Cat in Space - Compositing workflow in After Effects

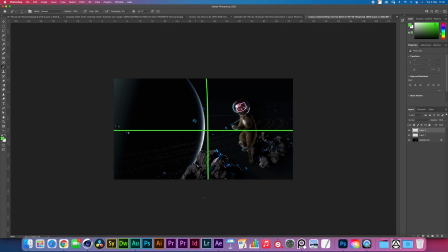So the first thing I'm seeing just looking at this is that this is definitely the how do you call it, the most detailed section of the image. The amount of detail that's here, I'm not sure if it translates very well with the amount of detail that's on the other side.
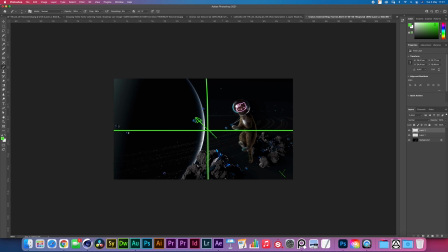To be fair, it is okay because this is also the most detailed area on this end. Alright, let me do another check. I'm just not exactly sure what to do with this. I
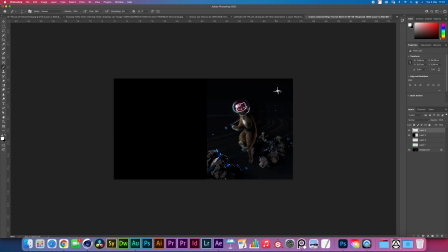feel like we're missing a star over there. Uranus is like one of those planets that has a very subtle amount of detail.
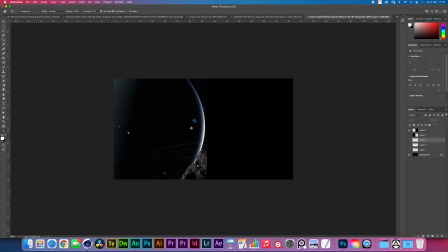And I don't know if that's something that's bothering me. It's nice because it's just so simple. You know, you're just getting one very solid geometric shape that the other side then can like be the hero of the shot.
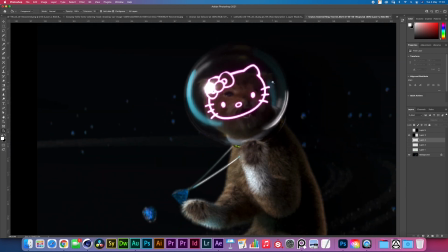That cat is so derpy. His fur is way too, it's way too long.
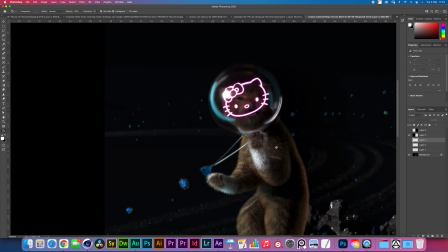It's a strange one because I actually made sure to keep the fur with like 0 gravity.
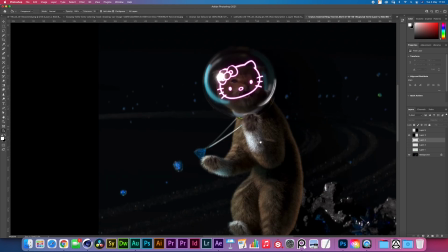Because, you know, I thought it's space. It just looks a little bit wonky, but, you know, this is straight up cinema 4D hair sim.
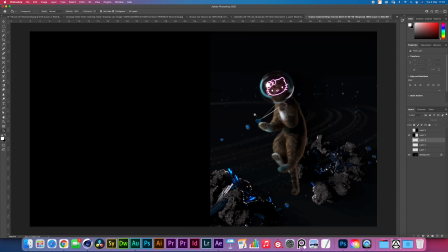Nothing too special going on there.
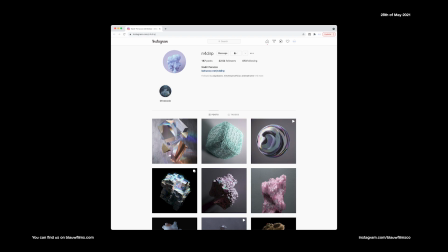These asteroids, by the way, I made by Nadir Perazzo, who is working on our upcoming sci-fi film, Syntactic Labyrinths.
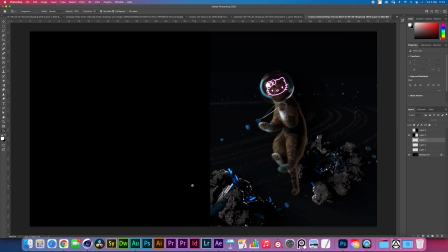These asteroids are super, super epic. He made quite a few of them for me, and hopefully, Nadir, if you're listening, we gotta get you on a video, man. The asteroid field themselves look fine,
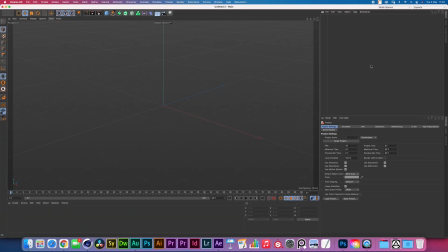I guess. Okay, let's add a star there. And I feel like I'm gonna just try to make this star straight inside of Cinema 4D.
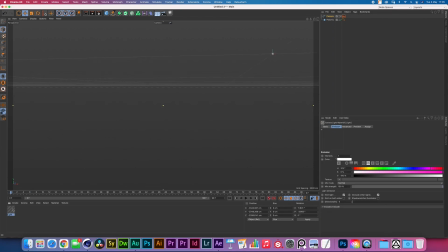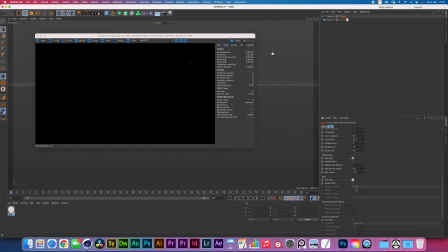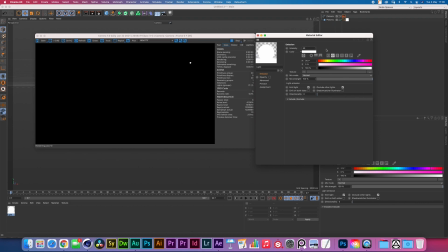Gotta take off my glasses because they're actually flaring my screen. I can't actually see what I'm doing right now.
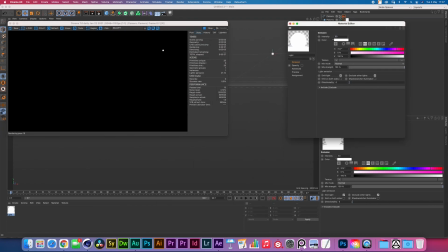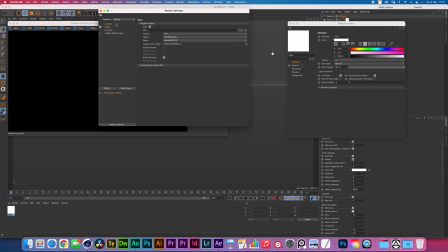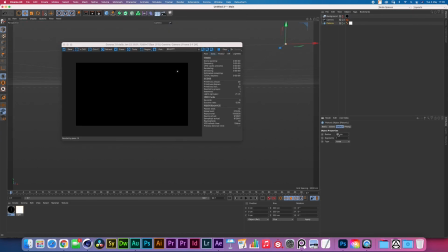It's getting somewhere. I feel like this thing's still a little bit big for it to be a star. I'm just looking for that kind of North Star kind of vibe where we have a 4-pointed streak that's super, super bright.
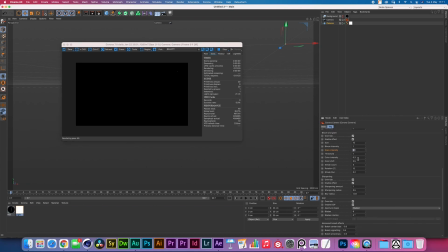So glare intensity, oh, I'm at the wrong one. Okay. There you go. Well, let's increase the glare to 2 and make this 0.1. So if streak count is set to 3, but I'm seeing 6 streaks.
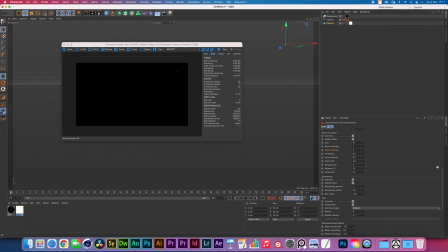Does that mean it's double? So I should be setting this to 2? Oh, apparently, yes. Okay. If I set the rotation to 0. Ah, okay, there we go. Oh, this is cool. It's very cool. I set that to 10.
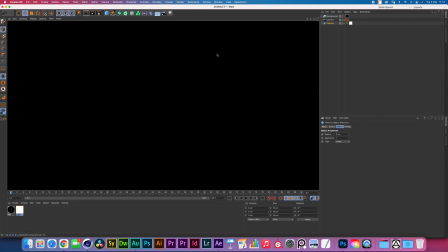Alright, I'm still gonna decrease the size of the platonic. I think that's like one of the main things I'm still a bit on the edge about. I think it's a bit too thick.